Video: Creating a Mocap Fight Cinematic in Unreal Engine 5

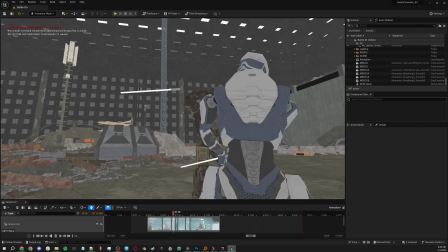12:18 I also adjusted the position of the swords when they collide so they actually come into contact, but I'm not going to spend too much time worrying about the floor contacts and the floating and stuff,
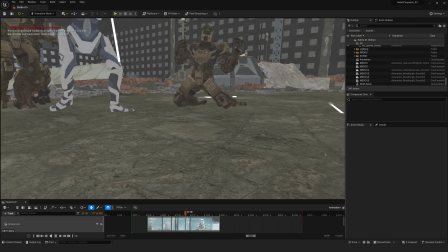12:27 since most of what's actually broken here is because of my shoddy retargeting rather than the animation data itself.
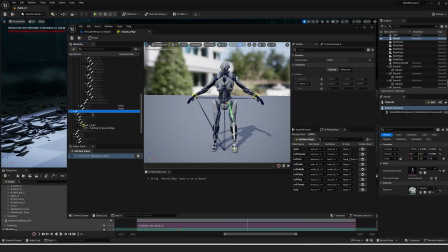12:33 Like I said, if I went back and fixed the IK retargeting asset, those broken things would actually fix themselves.
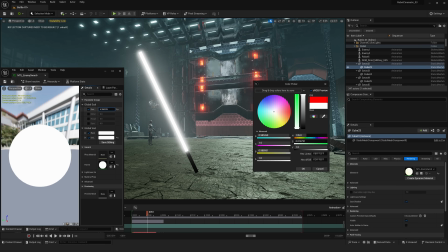12:38 But instead, moving on. Now I had wanted these weapons to be interesting bladed weapons or some kind of club or just, you know, something cool. But at this point it didn't seem that important, so I just went with an emissive material and stuck with the kind of light savory look.
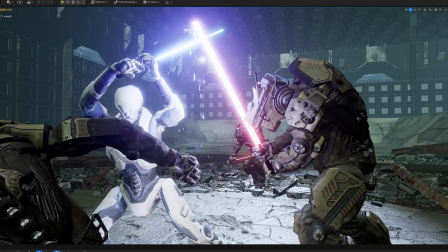12:49 Oh well. But I wanted something every time the beam swords hit,
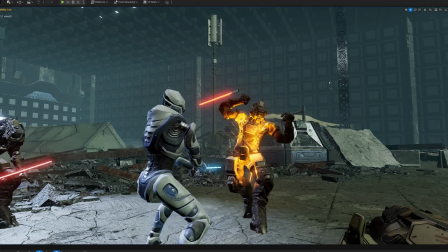12:52 so I added Niagara systems to emit sparks of orange when the robot's molten metal was swiped out from them or burst of blue for kinetic energy and with all that triggered in the sequencer,
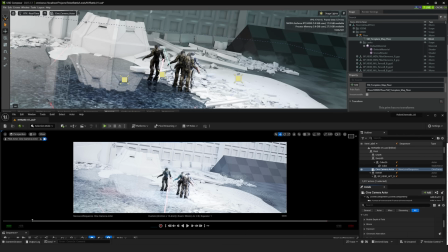13:01 it's time to redo the cameras. Now I'm not the greatest cinematographer, but I was working on a side project with a friend of mine who actually does some really great camera animation.
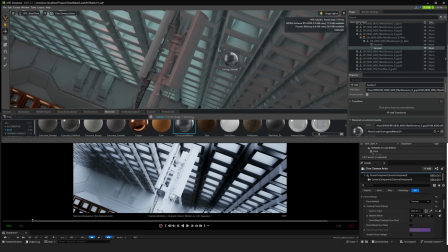13:08 He agreed to take a stab at the cameras for me and I ended up with FBX camera animation that once again, through NVIDIA Omniverse, syncs up between all of my applications.
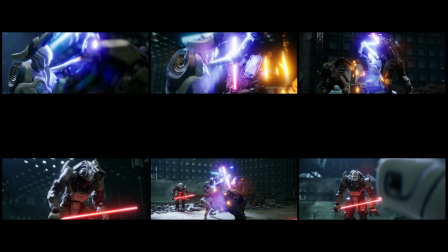13:15 These are the six different camera angles he gave me and while we could have done specific cuts within the engine to only render what's needed just like in the previs, how it just did the one sequence,
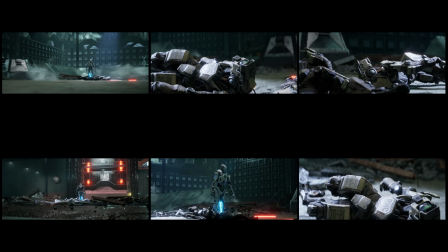13:24 I treated it like a live-action shoot, rendered each camera out for the full sequence and just treated each shot as coverage so that I could edit it in any order in post.
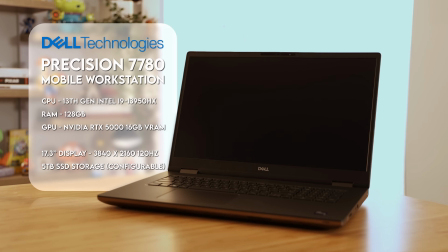13:32 It took a lot longer to render that way, but again, Dell Precision 7780 workstation and an RTX 5000 GPU.
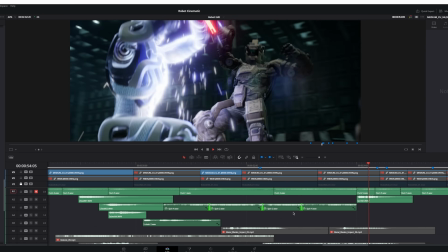13:39 It was done when I woke up the next morning. For the final touches, I'd already kind of handled the color in the camera settings, and so it was time to do sound design for the edit.
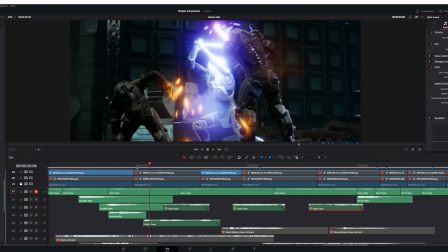13:45 And the last things I'll say before you see it, first, there's definitely some jank. I blame my shoddy retargeting and lack of proper animation cleanup.
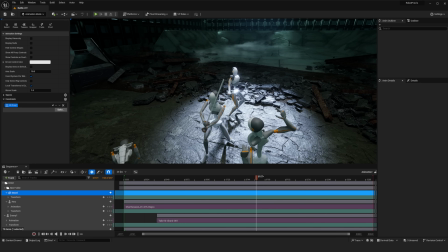13:52 If I had left these as the XN's little skeleton assets, they'd actually be a lot more stable.
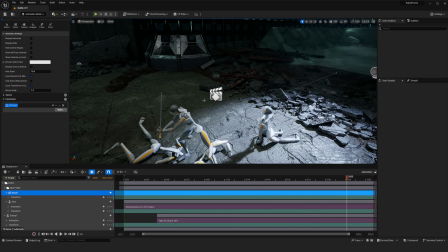13:57 They just wouldn't be cool looking robots with interesting textures. And secondly, I think I might actually do a part two to this.
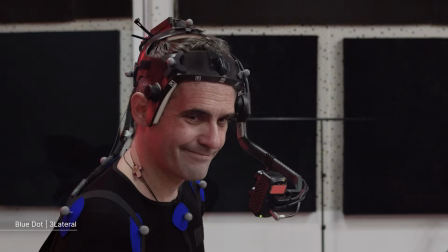14:03 Add some metahumans, get some human facial animation motion capture. If that's a workflow you want to see or you want me to make that part two to the video, let me know in the comments. But with all that finished, here's what it looks like so far.
Anomaly detected.
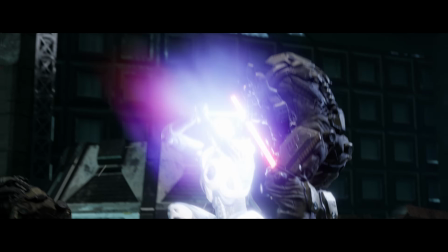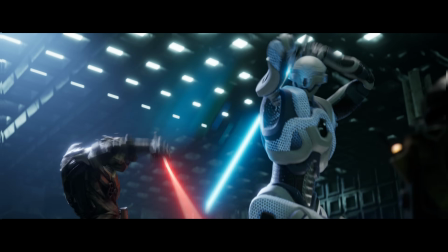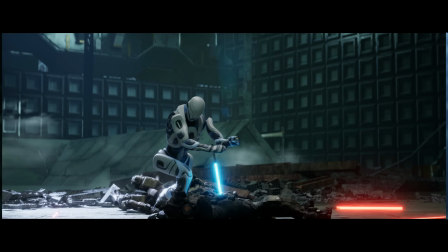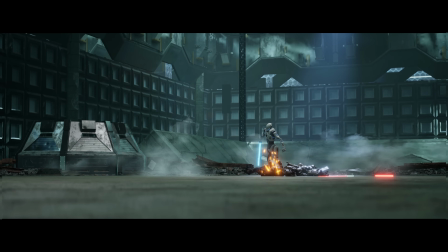Thanks again to Dell and NVIDIA for sponsoring. Thank you for watching. And as always, I'm Sir Wade. I'll see you in the next video. Thank you.